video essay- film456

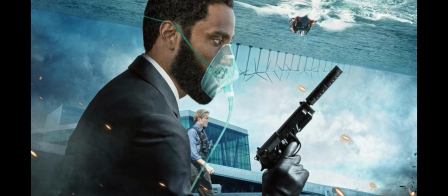0:00 The film Tenet is a science fiction thriller film released in 2020.
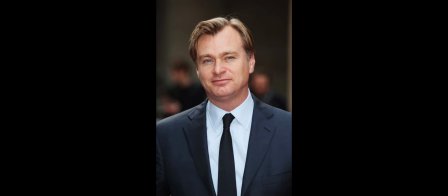0:06 This film was written and directed by Christopher Nolan, and he was assisted in the production phase by his wife, Emma Thomas.
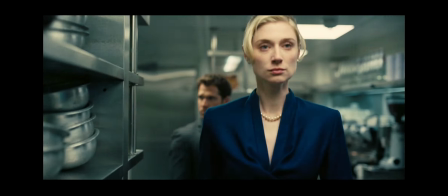0:15 This film follows the plot of the former CIA agent who learns and becomes an expert in
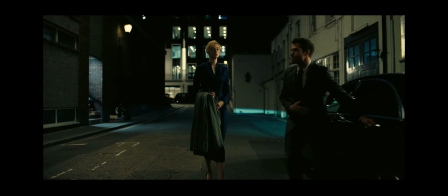0:21 manipulating the flow of time to ensure no attack that happens that can annihilate the present time.
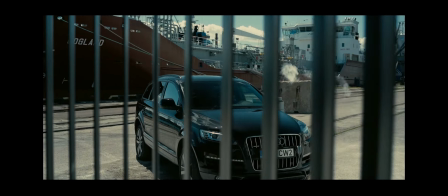0:27 Therefore, the thriller film is not an ordinary one,
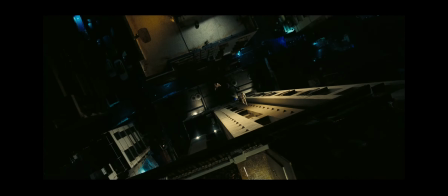0:31 which means a viewer needs some form to deep analysis of scenes to understand and integrate the contents.
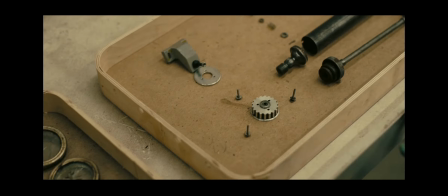0:39 Therefore, this essay will analyze the initial scenes of the film in the context of the narrative and formal analysis.
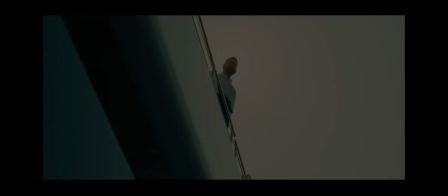0:47 A formal analysis of this film is based on cinematic elements like editing sound and cinematography,
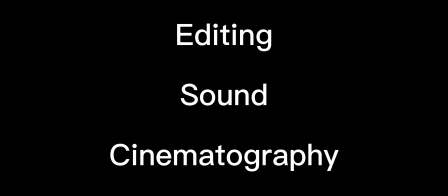0:56 among many other elements.
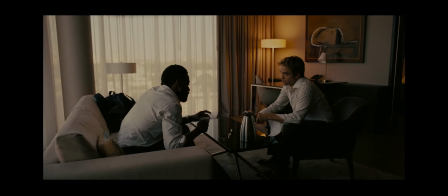0:58 Some of the techniques used to ensure a scene has the right texture to attract viewers include the choice of cameras and camera angles.
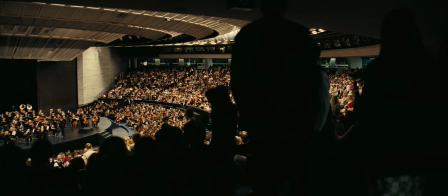1:06 In the first scene of this film, the protagonist leads a cover CIA extraction in a stage terrorist siege in the opera house in Kiev.
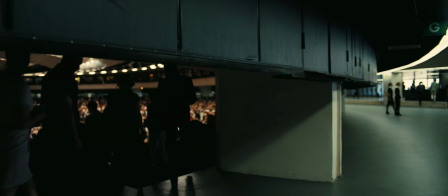1:15 Various techniques are used in the scene to make it entertaining. The choice of camera is based on quality.
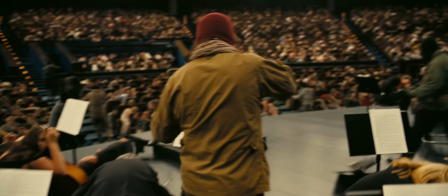1:22 High-definition cameras are used in this scene as the images used are clear.
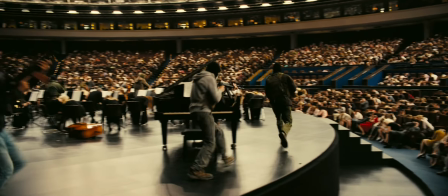1:27 Every action can be seen to show cameras used are of good quality.
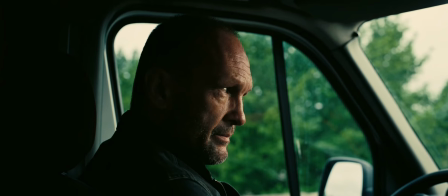1:33 Also, the camera movement makes the scene clear and makes viewers understand the coverage operation.
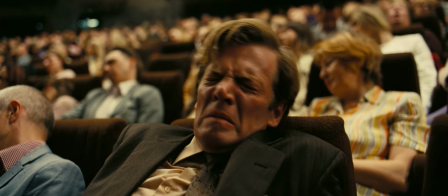1:39 In some parts, close shots are used to reveal clarity.
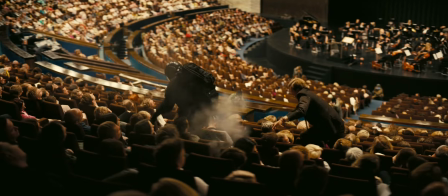1:43 In other where the shooting happens, the long-range shot is used to capture all the activities.
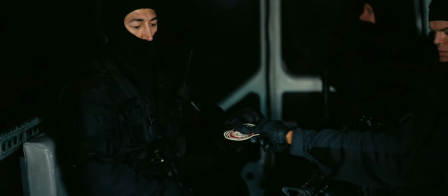1:49 In the part where the protagonist is saved, the camera angle is a long shot to capture the events as he is saved. The benefit of this long shot is to convince viewers that the events are close to being real as a close-range camera angle cannot be used.
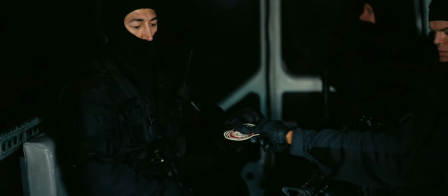2:05 Therefore, in this scene, animatographic elements have been used to make the scene clear and understandable from a visual point of view. Editing and sound are also the other formal elements in this scene to aid in people's understanding and attract viewers.
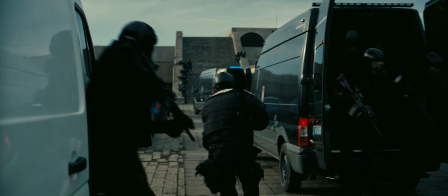2:21 This scene has been edited with computer tricks to make it entertaining.
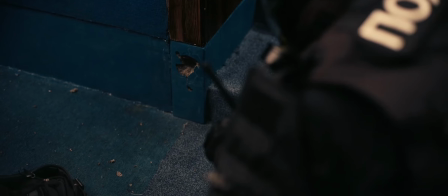2:25 The protagonist is saved by core force in the gunfight, and the bully seems to dodge him.
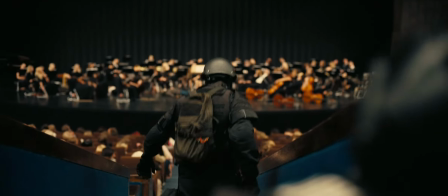2:31 This uptime of events in this scene shows film editing to suit the plot of the film.
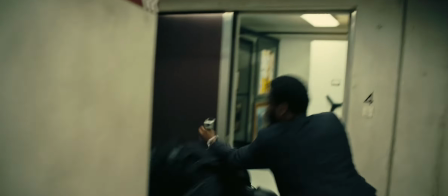2:37 The movement of people in this scene is backward and high speed, which is possible through editing.
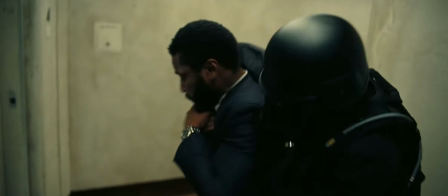2:44 Therefore, the activities of the film are edited to fulfill the theme written by Christopher Nolan.
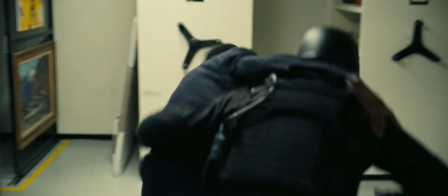2:51 The sound also fits in this scene, as one can hear the tense or troubling sound to show the scene is violent.
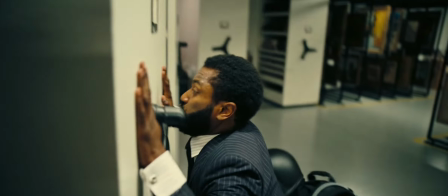2:57 The tense sound is mostly used in action films to illustrate something fierce is about to happen.
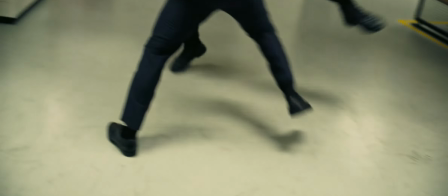3:05 Christopher Nolan decided to use this sound to make the scene appear as a typical thriller film.
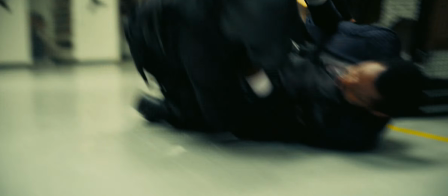3:11 Therefore, it can be said that the use of this sound in the scene was intentional.
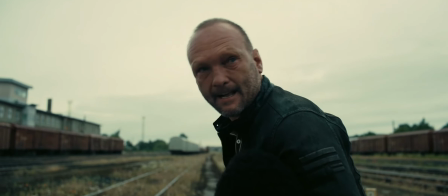3:16 Narrative analysis can also be used to place this film into context. A narrative analysis debunks the structure and information in a film.
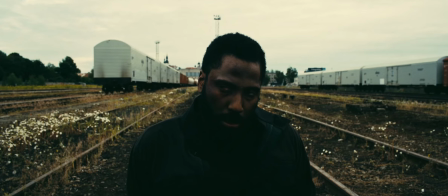3:25 The information in this scene based on what Christopher Nolan intended to put across was to lay the background of the scene of the film.
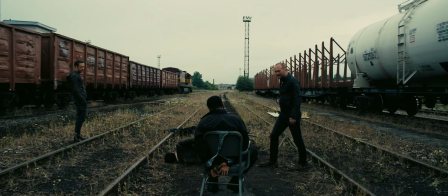3:33 For instance, the incidents that follow after this scene rely on what happened during this cover operation.
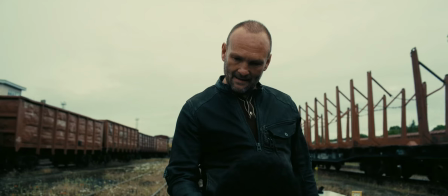3:40 It means that if this operation were not conducted, then other scenes would have lacked their relevance in this film.
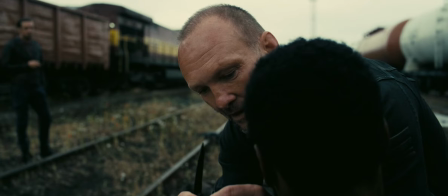3:47 Therefore, the scene can be said to be a curtain raiser of other scenes in the film.
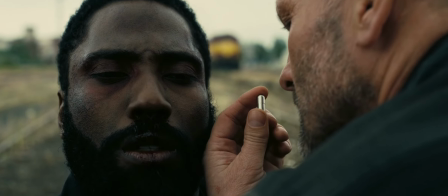3:53 It also comes to the attention that this scene is the basic structure of the thriller film.
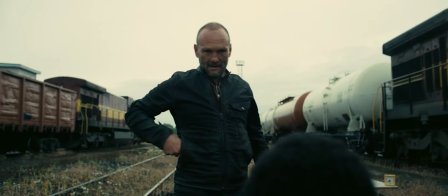3:59 For instance, the scene forms a segment where the title of the film is born.